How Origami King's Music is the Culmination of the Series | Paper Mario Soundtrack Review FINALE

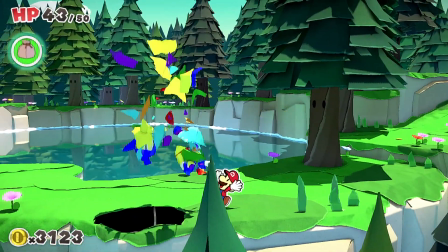My name's Ayden Machajewski, and for the past month, I've been playing through every Paper Mario game,
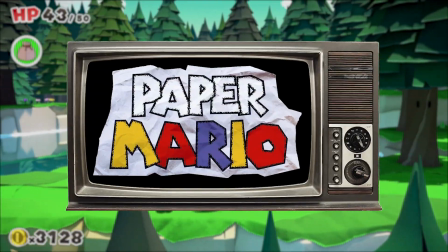analyzing each game's soundtrack and writing videos like this that dissect the techniques and shortcomings in each soundtrack.
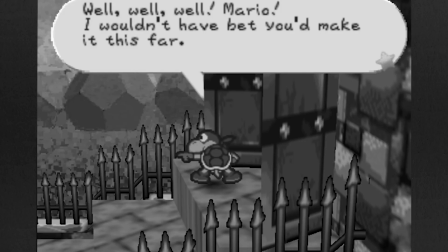I've discussed music theory, composition, scoring, preferences, remixes, leitmotif, continuity, and adaptive techniques.
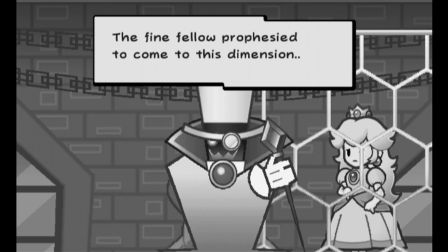Each game in the series seems to excel in a few of these areas while lacking in the others.
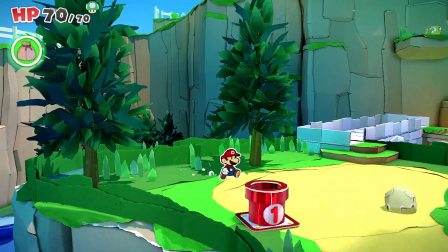Today, we're wrapping up this series by finally analyzing Paper Mario: The Origami King.
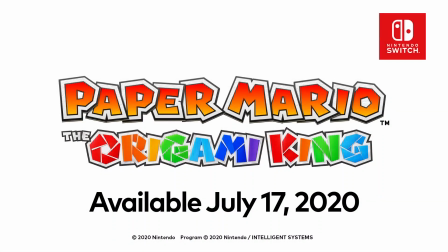The game released a few weeks ago on July 17th for the Nintendo Switch.
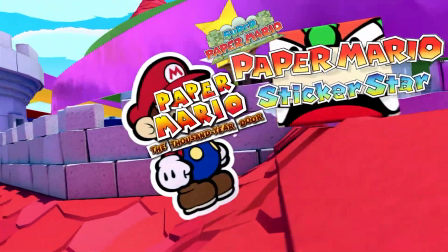What really excites me about Origami King is the way it seems to take all the musical strengths of each previous Paper Mario game into one cohesive soundtrack.
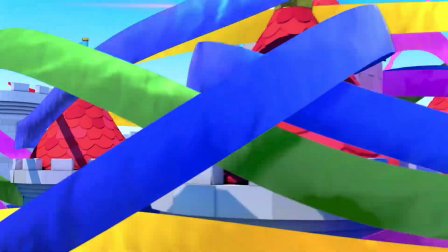Let's take a closer look.
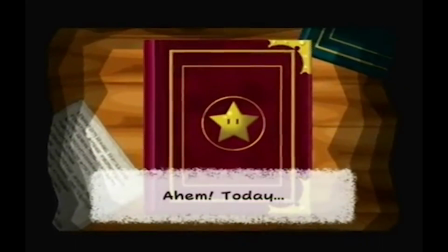For Paper Mario 64 and Thousand Year Door, I analyzed the music that played alongside their opening storybook sequences.
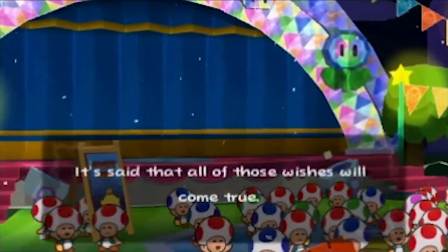Over the course of the series' history, they've gradually shifted away from these storybook openings in favor of more cinematic openings.
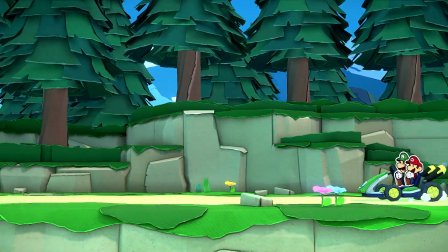Come Origami King, and it isn't even a true cutscene anymore. The player has to advance through a block of text right off the bat.
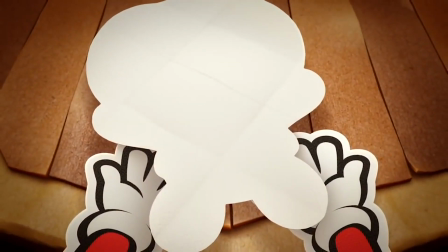Now, there's a huge musical advantage to true, non-interactable cutscenes.
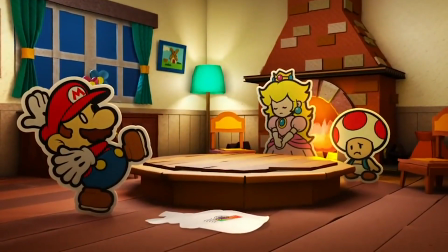Since the timing is the exact same every go-through, you can score the events precisely, like with a film or a TV score.
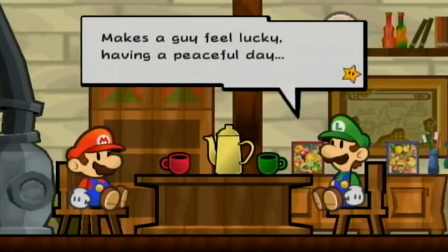However, for a game reliant on text, you run the risk of outpacing your player's reading speed.
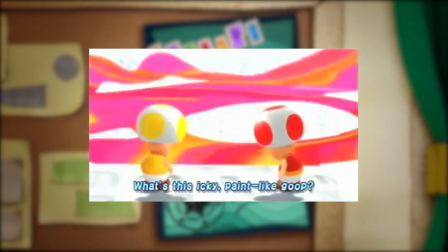Paper Mario's style won't allow for voice acting,
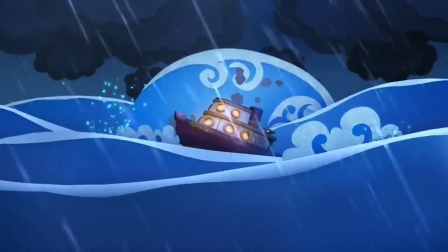so all you can do is keep the text slow or go largely without text, like how Color Splash's opening cutscene works.
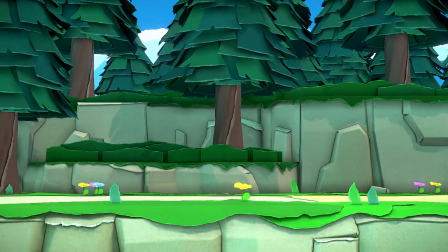Origami King, however, strikes a good balance between both interactive and non-interactive segments for its opening.
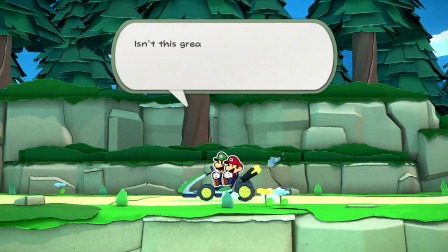For text, that is, the exposition Luigi gives, the player is in full control of the pace, meaning the soundtrack has to employ some form of loop.
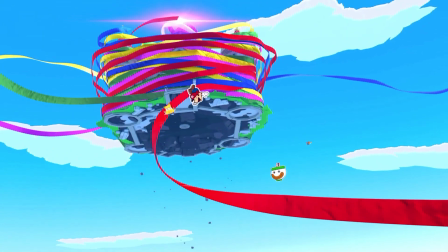But when the game wants to take a moment to show the environment or to focus on the action, it seamlessly takes away control from the player.
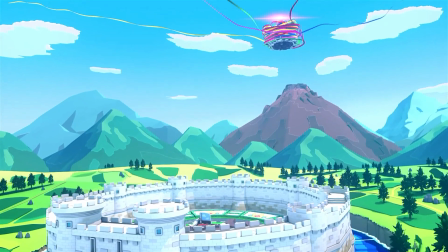Likewise, the soundtrack can transition into something linear to score this action precisely.
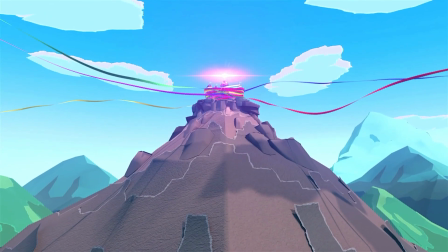This hybrid system is great for the gameplay, but it does make scoring a lot trickier.
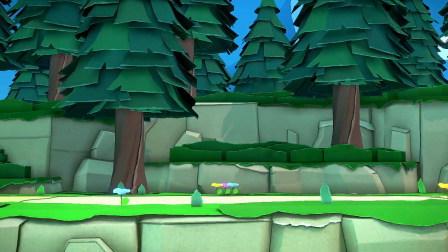The game opens with a piano and marimba vamp. The quick pace and syncopated piano chords brings a lot of energy to this initial moment,
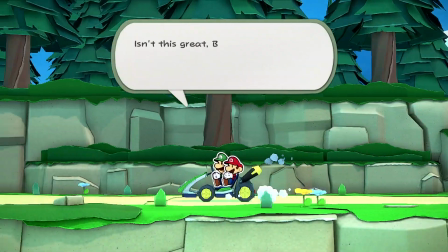but the sparse and staccato instrumentation keeps things simple and lighthearted as we're introduced to the brothers.
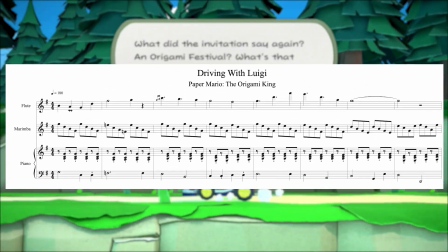The music is a 16-bar loop, or really an 8-bar loop, since the only thing that changes between the first and second halves is the piano bass line.
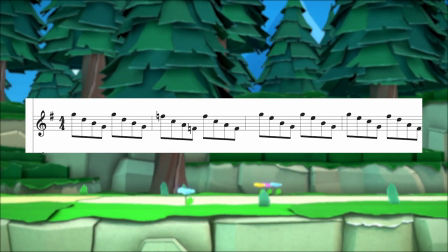Everything else stays the same. The descending line in the marimba is reminiscent of the intro music in both 64 and Thousand Year Door.
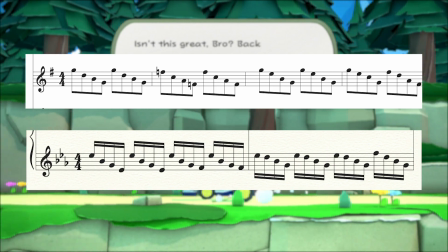This sort of rapid descending line is very common, but I'd like to think it's an intentional musical parallel.
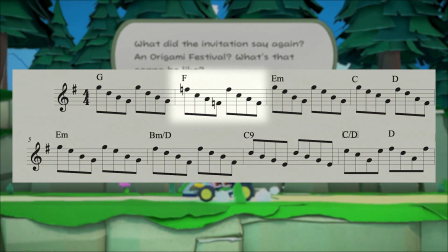This chord progression has some interesting colors as well. See the flat 7 chord in the second bar here, and the movement to the relative minor in the 5th bar.
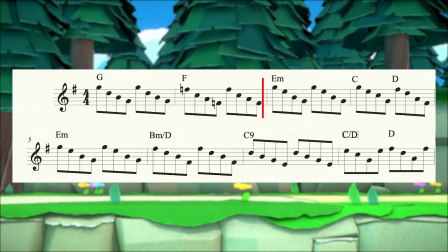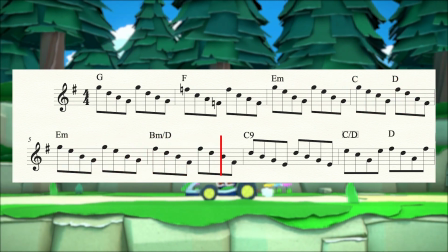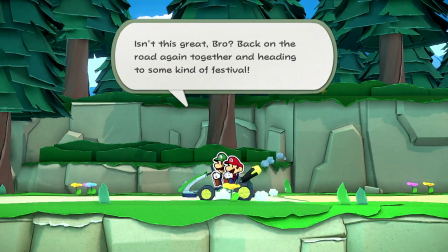You actually see these motions a lot in the game, as they often accompany the main theme.
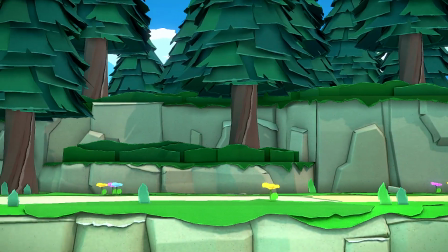Anyways, keeping a simple vamp like this is great for dialogue, because it can set the mood without pulling attention away from the text.
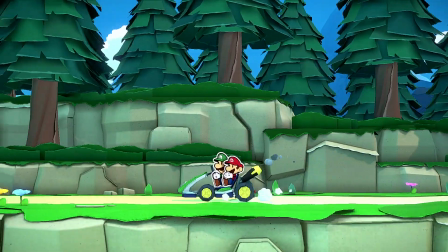Speaking of which, this loop is really short, but since there's only 3 dialogue boxes to read,
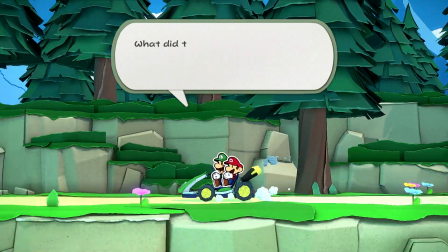which themselves only have a couple of lines each, it's not likely to play enough times to be distracting or annoying.
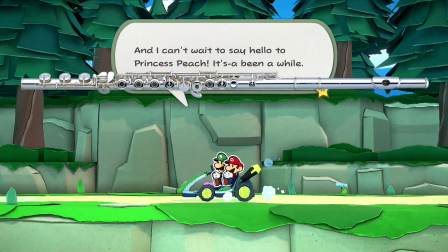To further prevent stagnation, a new layer of flute and clarinet is added on top of this vamp once the player is done reading. Adaptive music techniques like this are great for creating motion in a piece of music, even when the timing itself is indeterminate.
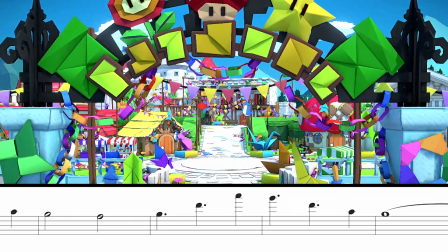There's also just enough time between when this layer first fades in to when the track fades out, for you to hear the game's main theme at least once in its entirety.
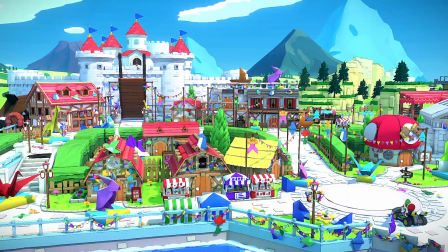From here we get a string of silence and ambient music, appropriate for reflecting the empty state of Toad Town.